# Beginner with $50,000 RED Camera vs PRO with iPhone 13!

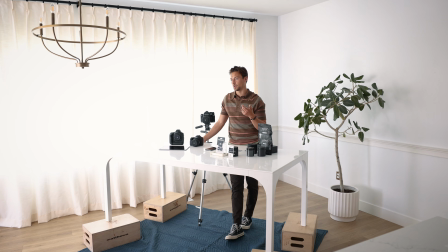265s
So it would be Instagram, it would be Facebook, maybe TikTok.
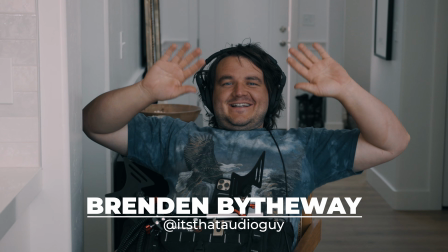272s
I need audio. Good call. Can't forget audio. Okay. So I've never used a boom mic.
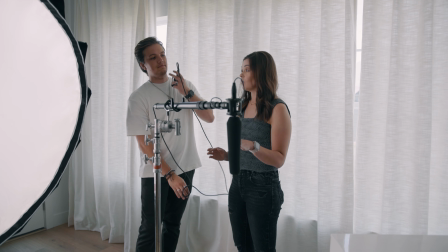277s
Okay. I know I want it out of frame. Good call.
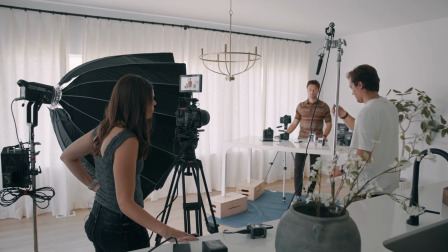282s
Yeah. She's good. Is it out of frame? Yes, it's out of frame.
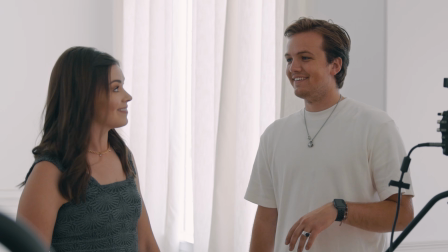286s
And then I'll be over here. Good luck. Am I on my own now?
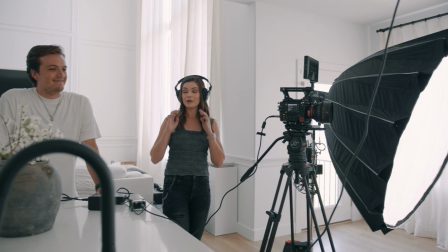291s
Yep. Oh my gosh. Okay. Is everybody ready for me to kick Jake's butt? Okay. We are rolling. Calm down. Okay.
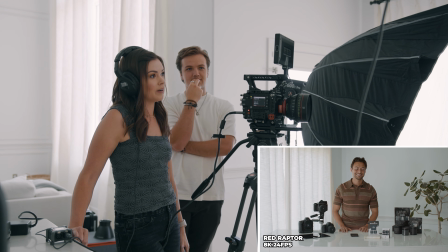301s
Okay, first and foremost, what is your product?
Okay, so what is our product?
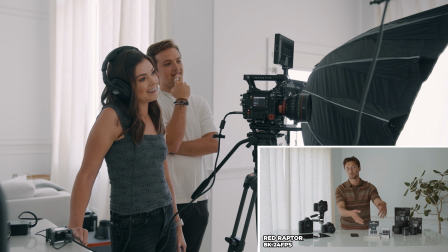307s This is universal screen clean. These are universal screen cleaners.
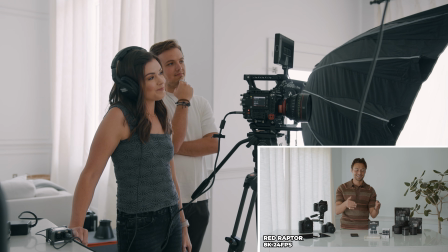313s
Do I say it to you? Do I say it to the camera? Say it to the camera. Say it to the camera?
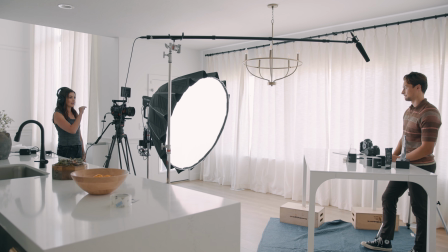317s
Say it to the camera. When you answer my question, can you make sure to like, people need these because...
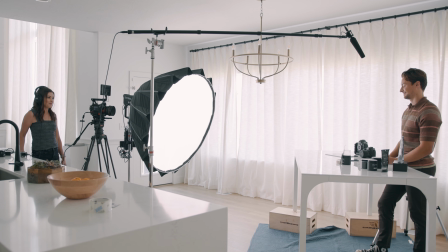323s
Yes. So just rephrase the question. That's what you're Yeah, saying? basically, yep. It's a lot of pieces to think about while I'm doing this.
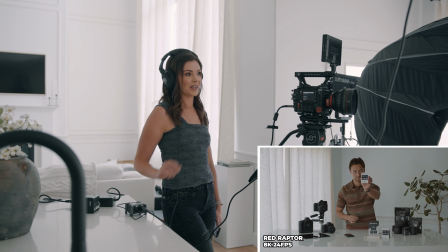330s
So make it nice and pretty when you show me. Well, not like that.
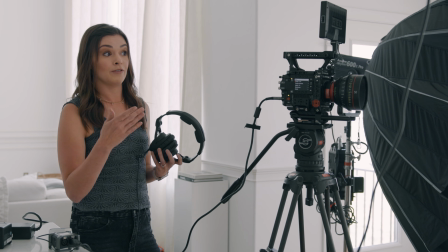335s
All right. Now I just don't remember everything you said because I'm thinking, is that recording? Is this recording?
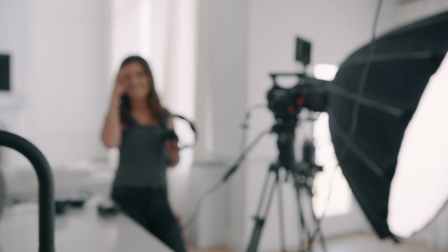340s
You know, like... And you start to see the power of having multiple people on set.
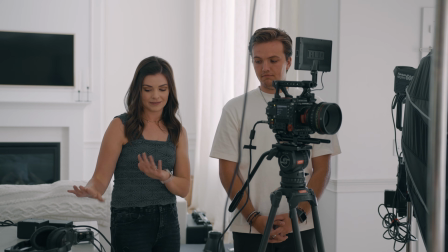346s
Okay, I don't need audio anymore. Nope. So I'm gonna... Well, does she?
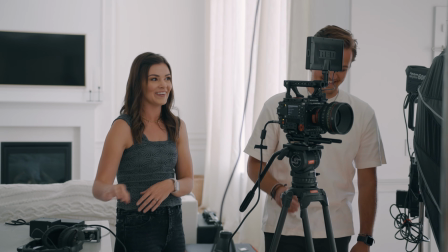351s
No, you don't. No, I don't. I don't need audio for B-roll. So,
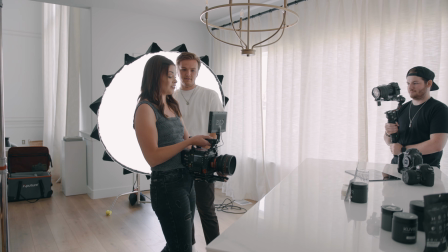359s
when pushing in, do I have to adjust focus while I'm doing it?
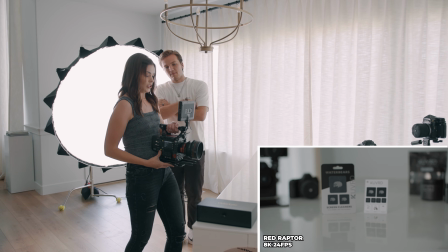366s
Okay. Okay, I am going to push in. And it's just a tiny push in.
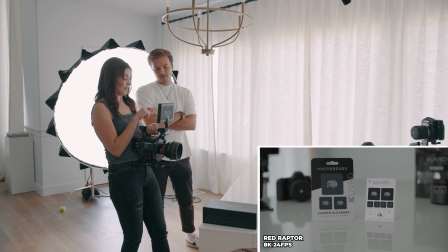372s
Can I slow down my frame rate, please? Absolutely. What do you want? So I want... Just tap 24 and pick.
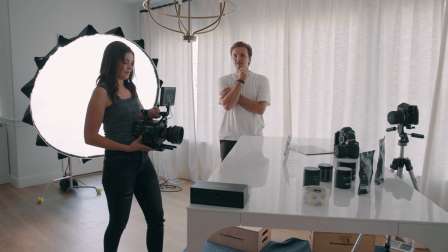379s
Not saying you should, but it would be a funny BTS bit if you dropped the camera. Oh gosh, no.
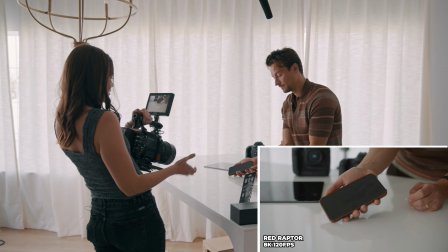384s
Yeah, you paid for it, obviously, but, Right. but it'd be funny. Give me a couple like that so I can see how dirty it is.
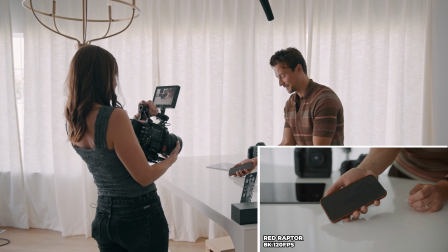392s
Good idea. Yeah, but hold on, I need to be in focus. Go ahead and wash it.
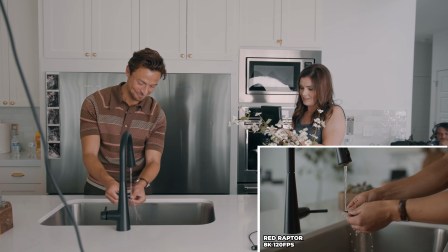402s
Great. Go ahead.
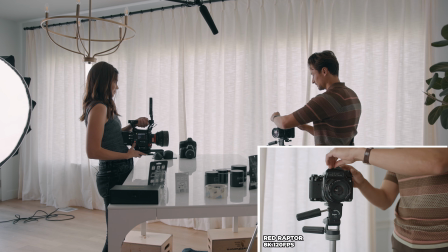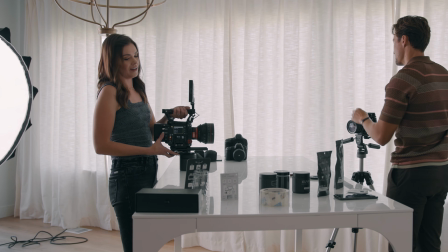409s
Love it. Yeah, call it. And now it is my turn.
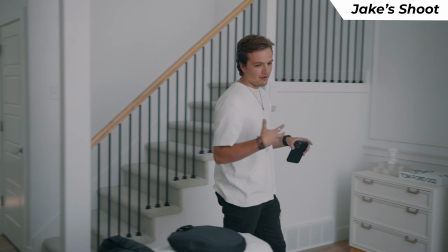415s
First things first, I need to figure out where I want to shoot. So Carrie, I'm actually just gonna walk around with you.
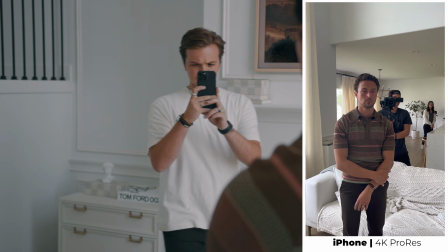421s
So here's an option. Good, but if we turn this way more, Carrie, more towards me, better lighting on his face like that.
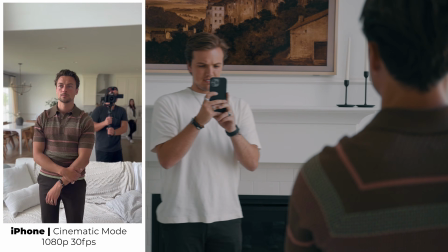429s
If I go cinematic mode, I can kind of blur out some of the background, which might look nice, a little unnatural.
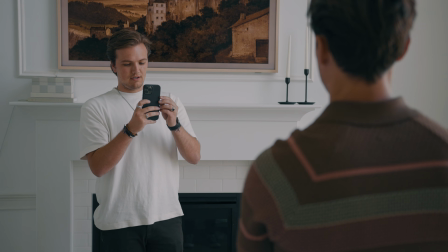436s
The bokeh is artificial. It's not like this lens has a good sensor or f-stop or anything.
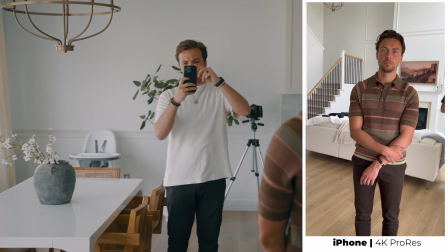442s
It's all artificial. So another option is this, which is kind of a vibe.
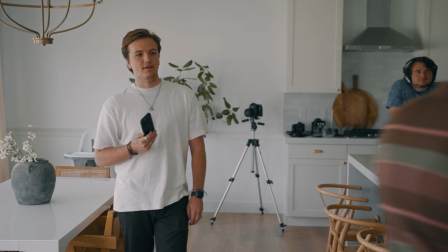447s
Can you go get me a white and a gray t-shirt? Yep. Next. Do you want polo, Henley? Give me some options.
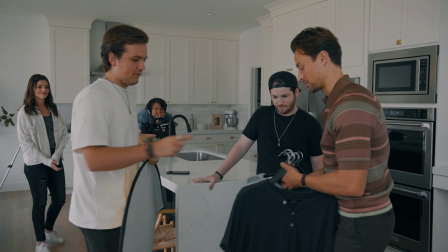452s
Yeah, give me some options. Got long sleeve, short sleeve, we've got texture, This one. we've got simple, we've got Henley. 100% this one.
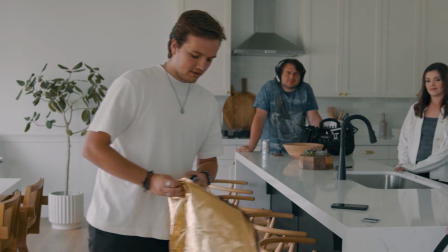457s
Henley. Just kind of separate him in this room a little bit better. So let's pull out the FTF gear tripod here.
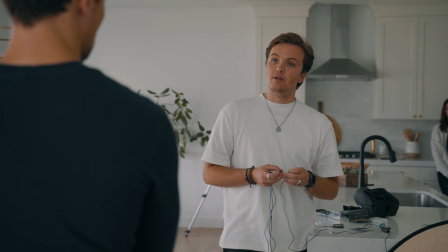465s
All right. First, I'm mostly interested in who we're selling this to. Who's your target demographic?
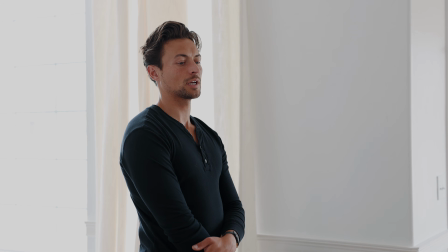471s
Who's your audience? For this product, it's gonna be people using their phones on the daily.
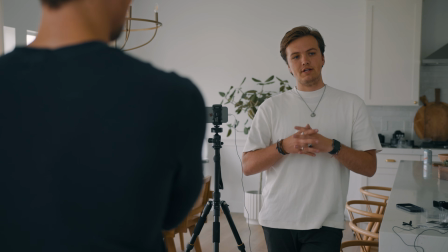477s
Correct me if I'm wrong, but I feel like it's a product that there's some products that are niche to photographers, videographers, but it also applies to the general public.
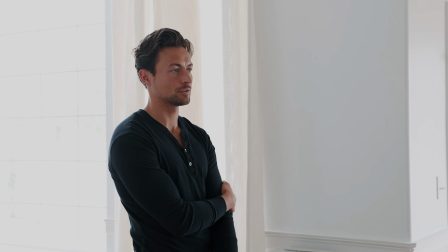484s
I think it's just as useful to the general public as it is to photographers and videographers. So Yes. broadening your scope a little bit.
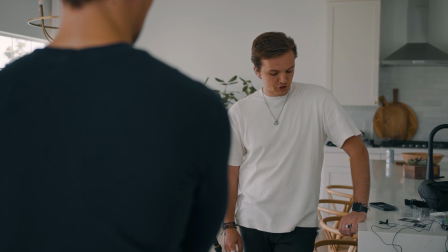490s
Yep. Okay, that's helpful. And how will you be distributing this video? Social media.
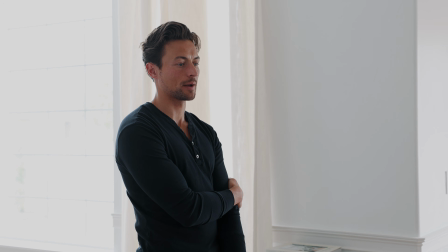495s
Okay. So I'll be using it on Facebook, Instagram, and then TikTok. Perfect.
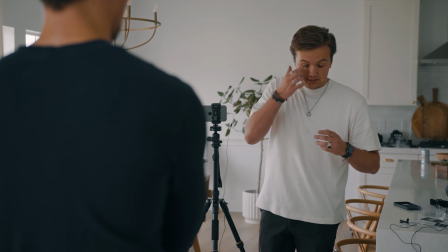499s
So you guys, because of now I've kind of gotten to know who he's trying to sell it to, and where he's trying to sell it.
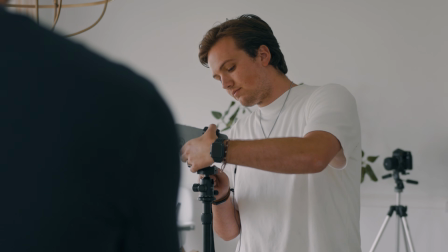507s
I'm gonna make a creative call here to film this 9x16. So my first thought was, okay, I'm limited with the quality here.